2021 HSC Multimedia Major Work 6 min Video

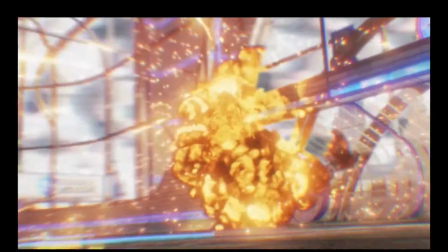0:00 Hi, so in this video I'll be breaking down 3 main scenes from my major work and evaluating the skills and problem solving that went into them.
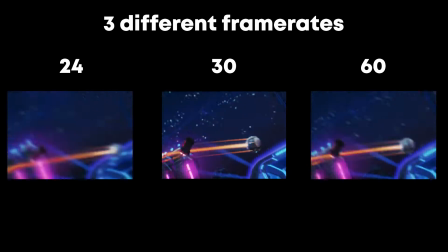0:06 At the end I will additionally discuss export options I tested when rendering my final project.
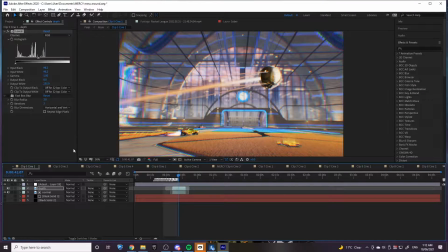0:15 Essentially, for one of the scenes I wanted to see if I could replace the sky of the cinematic, and I knew that I'd need a depth map to do this.
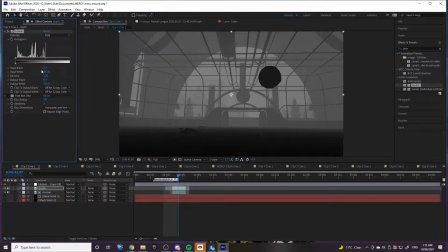0:21 So I got the 2 versions and I added levels to my depth map. As you can see, this levels effect allows me to change the depth of the actual cinematic.
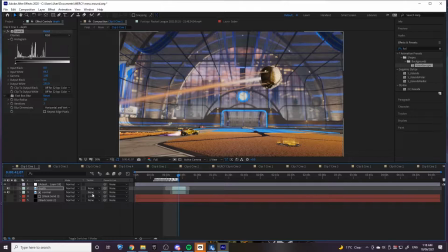0:30 Essentially, what you can do with the depth map is set your normal layer to Luma inverted matte.
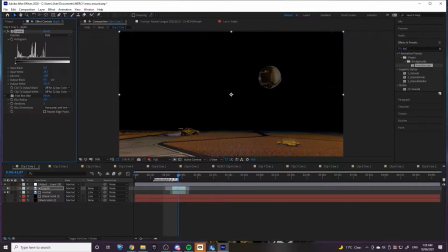0:35 This acts as a mask and makes only the blackish and greyish parts visible, eliminating the white.
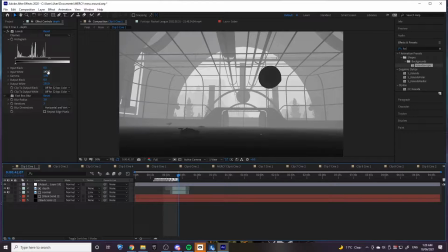0:41 So therefore, to do sky replacement, I knew I had to make the sky white and the foreground black.
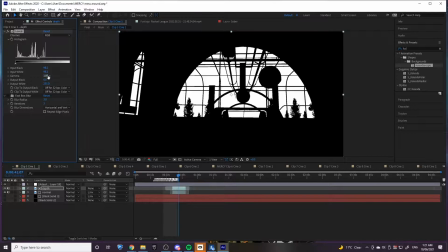0:47 I messed around with the input black and white values until I achieved this. Then, when I did the Luma inverted matte, it replaced only the sky. I noticed that the edges were really sharp and harsh, so to fix this I added a blur which smoothed my edges out, making the whole thing look better.
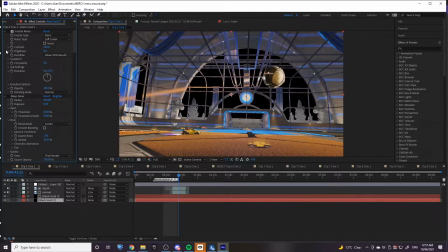1:03 So for creating my texture, I decided that the best thing to start out with was fractal noise, which already creates a nice little texture. As you can see, I added some color correction. I just kind of messed around with the colors until I found something that I really liked. To make the colors more prominent and bright, I added a deep glow, which did exactly that.
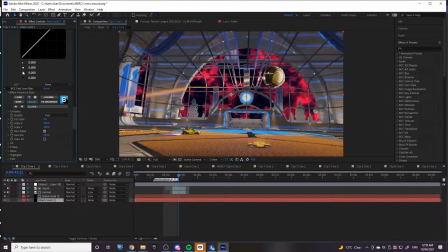1:21 At this point I thought the texture looked cool, but it didn't really match the cinematic. It just kind of looked out of place to me. Now I could have added some effects and colors to the 2D environment to max the texture in the background, but instead I went a completely different direction.
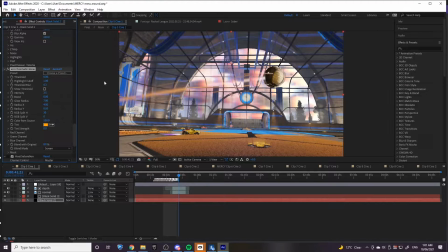1:35 I added some chromatic glow which completely changed the whole feel and look of the texture, and I think matched the 2D environment a little bit more. I still felt like the texture didn't quite fit, so I decided to reduce the saturation to match the 2D cinematic a little better.
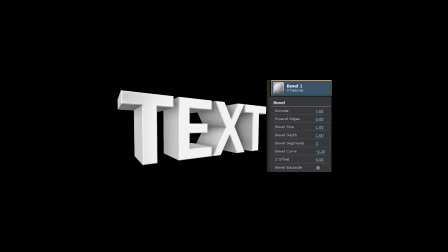1:54 To make my 3D model in Element 3D, I could either use text, a mask, or a .obj file from a 3D animation program.
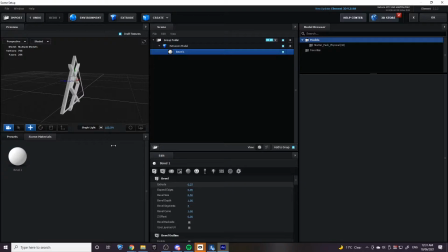2:01 Since my idea wasn't too complex, I decided to mask my design. As a result, I had a 3D object that reflected my mask, which I could extrude along the Z-axis.
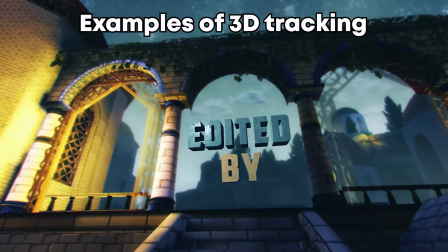2:10 So now that I'd created my 3D object, I had to actually track it to the cinematic to make it look a part of the scene.
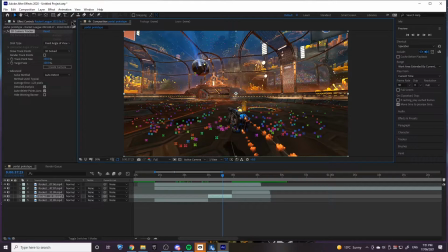2:16 I could have done this with the inbuilt After Effects 3D camera tracker, but I chose to use another process called Cinematics Buddy,
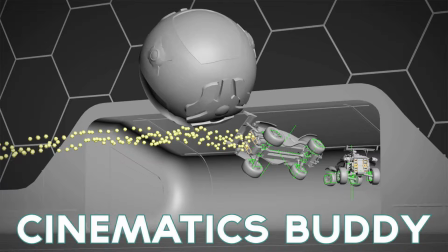2:22 because it's a lot more reliable and just consistent.
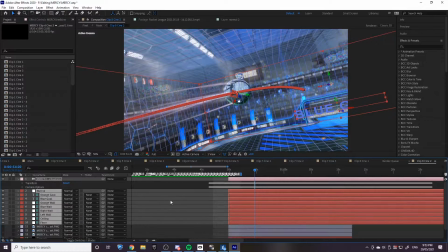2:25 Basically, what Cinematics Buddy does is it records a 3D version of your camera path, allowing you to track 3D objects to it.
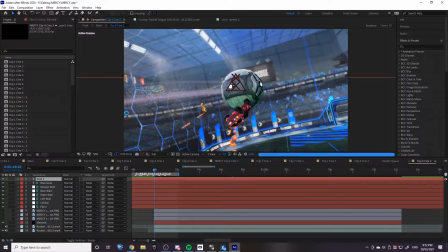2:32 So as you can see here, I just had to run a script file for After Effects and then select the .text file which contained the information for the camera path,
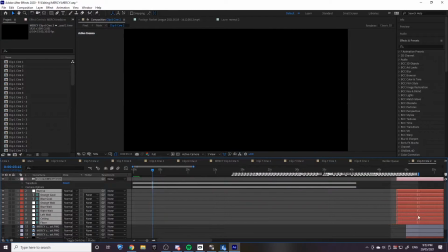2:40 giving me my 3D space. After lining up the 3D version of my cinematic to the 2D version and messing with the speed and time remapping of the clip,
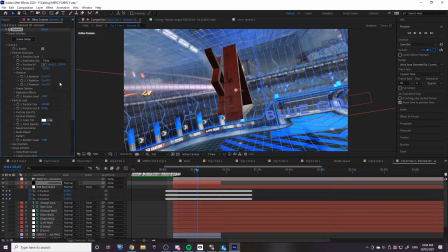2:48 I started to position my 3D object to where I wanted it in my 2D cinematic. I ran into the problem of my 3D object struggling to find its place in the 2D cinematic.
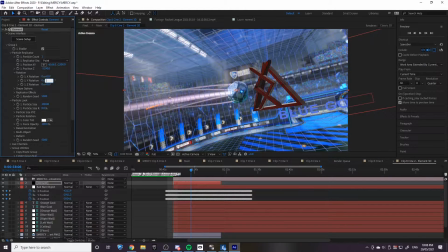2:56 For example, halfway through the cinematic, it would just be in a completely different place. But I was able to overcome this with a bunch of trial and error when messing with the positioning values.
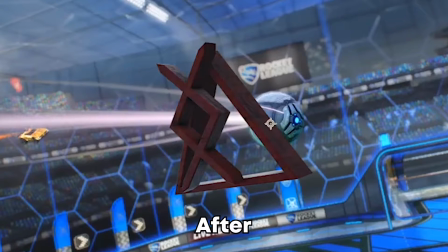3:05 I then added some early effects, such as a color matcher which has the goal of matching the color of the surrounding environment to the object, and also some ray effects.
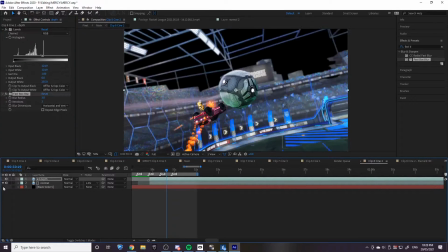3:14 After this I added another depth map and made the background black, but I wasn't too happy with the color of the cinematic,
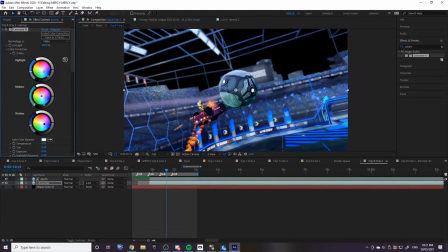3:19 so I messed with the color and added some blue highlights and shadows to create a more nighttime feel.
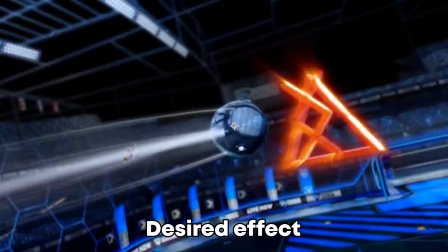3:24 I wanted the 2 external handles of the object to move outward for the animation effect, but I could only move the object as a whole.
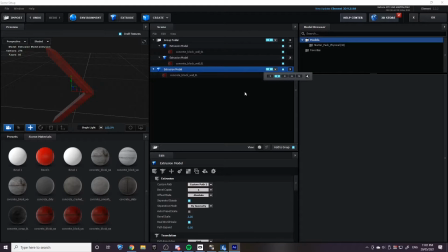3:31 So after doing some research, I found that within the Element 3D interface you could actually assign different groups to different parts of the object,
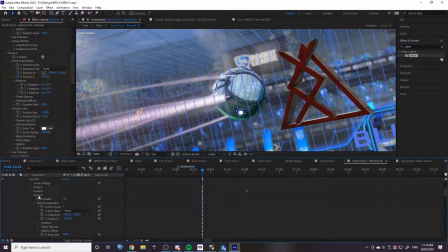3:37 which allowed me to move and keyframe the position of each individual part, solving my problem.
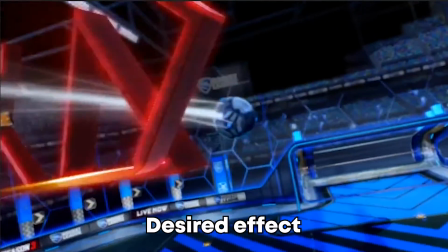3:42 Next I had to make the ball look like it was passing through the object. And to do this I had to put the ball in front of the first half of the object and behind the last half of the object.
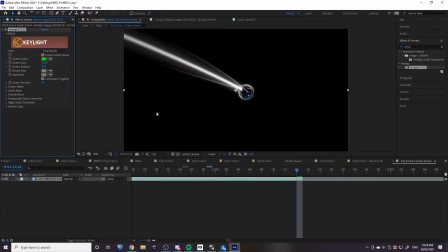3:50 Initially it was only behind it, so my first thought was to import a green screen layer of the ball, but this would put it only in front of it.
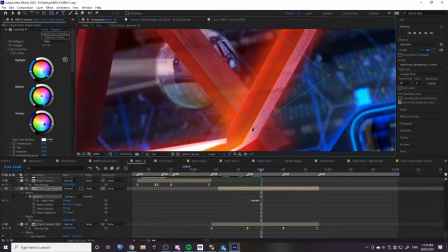3:57 I ended up having to manually mask the ball behind the last half of the object, creating that pass-through effect.